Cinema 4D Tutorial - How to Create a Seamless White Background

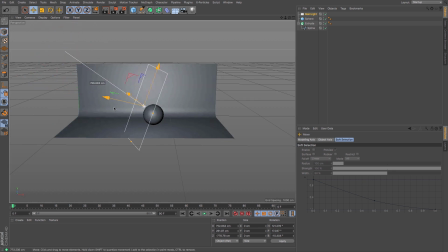253s
And you can see that if you move that around, it changes the ambient sort of lights and the directions of the highlights on that sphere quite nicely.
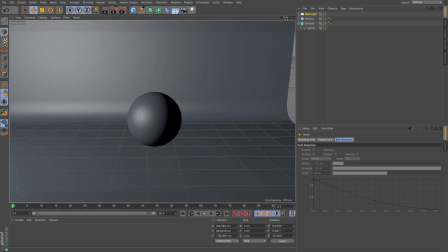264s
Okay, so that's the main light, and if I render that, whilst it looks better, it still looks quite flat.
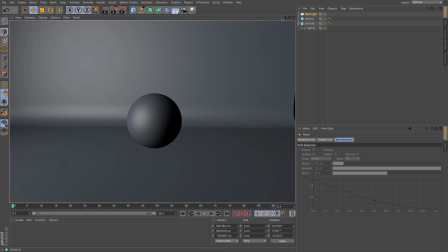273s
And one of the reasons for that is shadows.
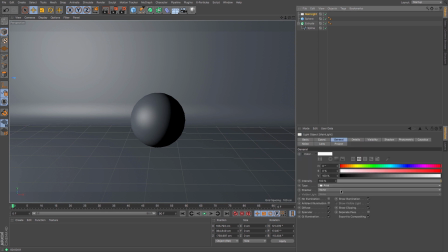276s
Okay, so with my main light on, okay, selected, I'm just going to go to area shadows. It's one of the better ones for giving realistic shadows. And now if I render, there we go, you can see that we have this nice shadow being cast by the sphere.
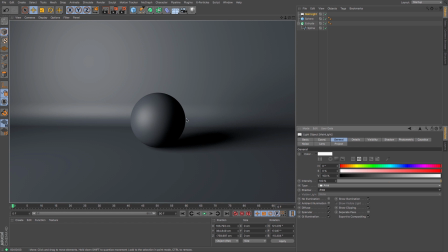291s
Okay, the problem with this setup, okay, the next thing we need to add is some light, because the other side, because we are losing detail around the right hand side, okay? And this is where we need to use some fill lights, okay? And those fill lights are given to us by a couple of spotlights.
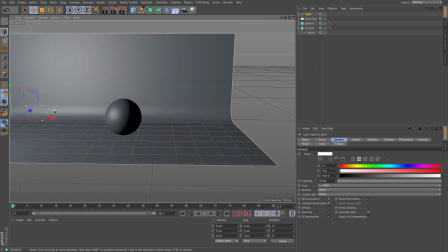311s
So I'm just going to create a spotlight, and you can see that it makes it over there at zero. Okay, that's no good for me there.
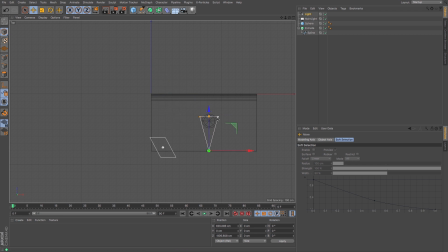317s
What I want is one relatively close in front with a nice broad angle, so that it is, whilst it's a spotlight, it is in a particular direction, okay, and it's aiming towards that central point that I will be using.
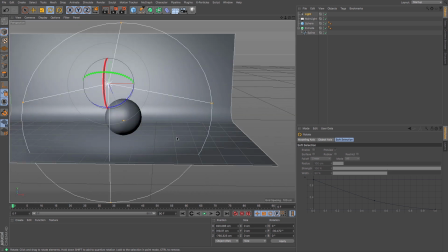335s
Okay, so if I go there we go. Whilst it's there, and that's not too bad, it is rather bright.
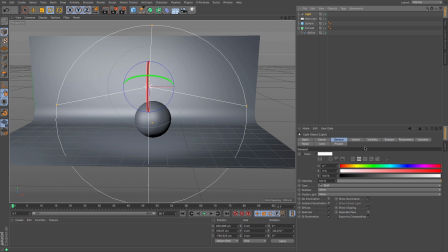343s
Okay, now traditionally this light is ever so slightly blue. Okay, it's just one of those sort of fill lights that just gives that little bit of tint of color, even to the point where that might be a bit too much, but its intensity,
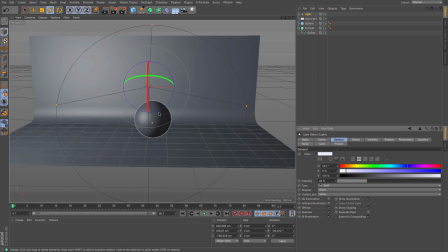360s
its brightness is really quite low, because largely it's there just to fill in some of the light issues we've got going on here at the front. Okay, and again, you want shadows on, so I'm going to create that,
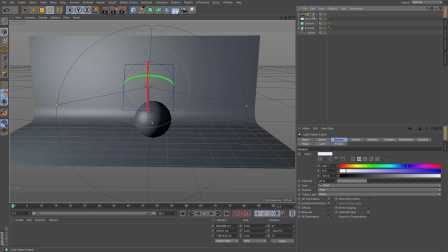373s
and I need another one, so I'm just going to make life easy on myself, and I'm going to command drag myself a second one there.
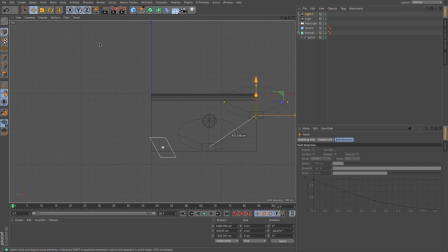380s
Okay, and I'm going to position that more to the right hand side, okay, so that it fills in some of that back lighting issue that we've got. And again, when it comes to color, this one is normally ever so slightly yellowy brown,
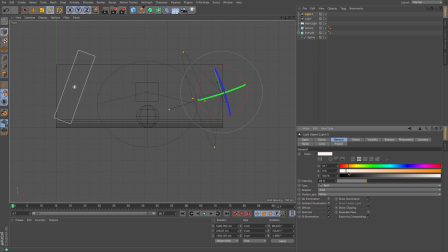397s
okay, so just to give that sort of warm sense and lower that down.
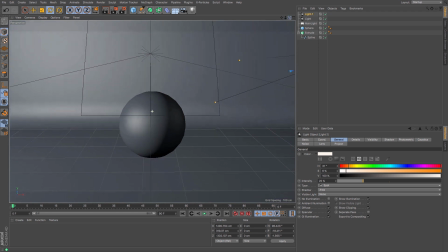402s
And now if I come into here, okay, you can see that it starts to fill in that detail just that little bit more. It might be a case that I need to increase the brightness of these ones a little bit.
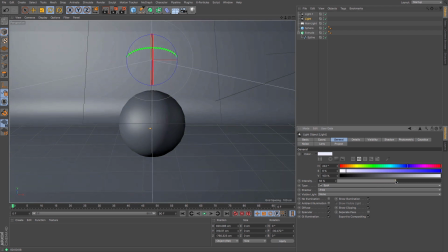413s
So if I up to that intensity, you can see that that central part starts to come out a little bit better. And now if I do the same here, there you go. It means that we're not necessarily losing some detail, but we are around the bottom.
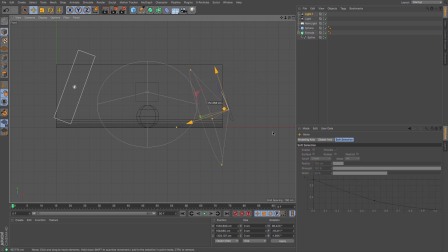429s
So that one I might just lower, okay,
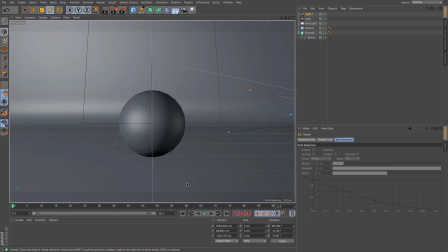436s
so that it's getting that detail around the bottom. And now if I render,
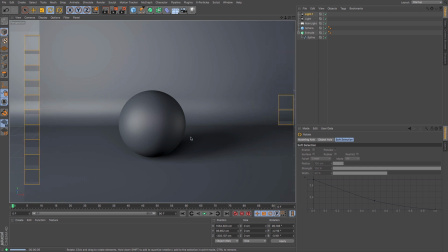442s
can you see that it's a much more realistic illumination, and that we are getting much better lighting?
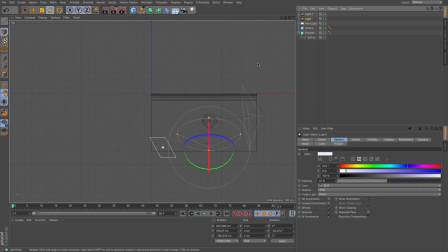450s
Okay, I might just adjust the position of that one so that it's a little bit more to that side, okay, because the main light's doing quite a bit to illuminate this. Let's pick out that sort of side here.
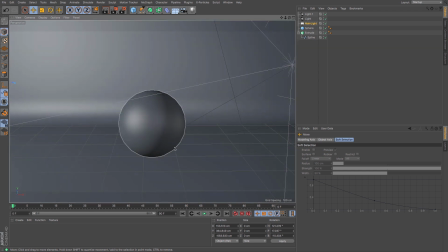467s
Okay, and now we can use a color, okay, to put on our backdrop.
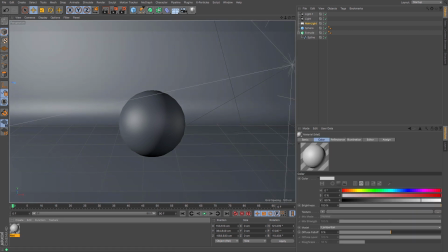473s
So just create myself a new material, okay, but I will always get rid of the specular.
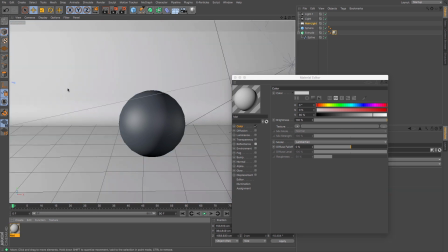478s
I want this to be a nice flat color along the back, okay, and a white, nice bright white will do that.
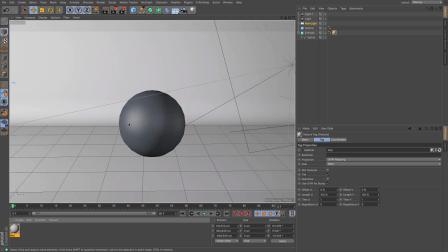486s
Okay, sometimes you can control how bright the scene is in general by creating another light, and in the scene I showed you earlier I do have one, and this one is just a standard omni light.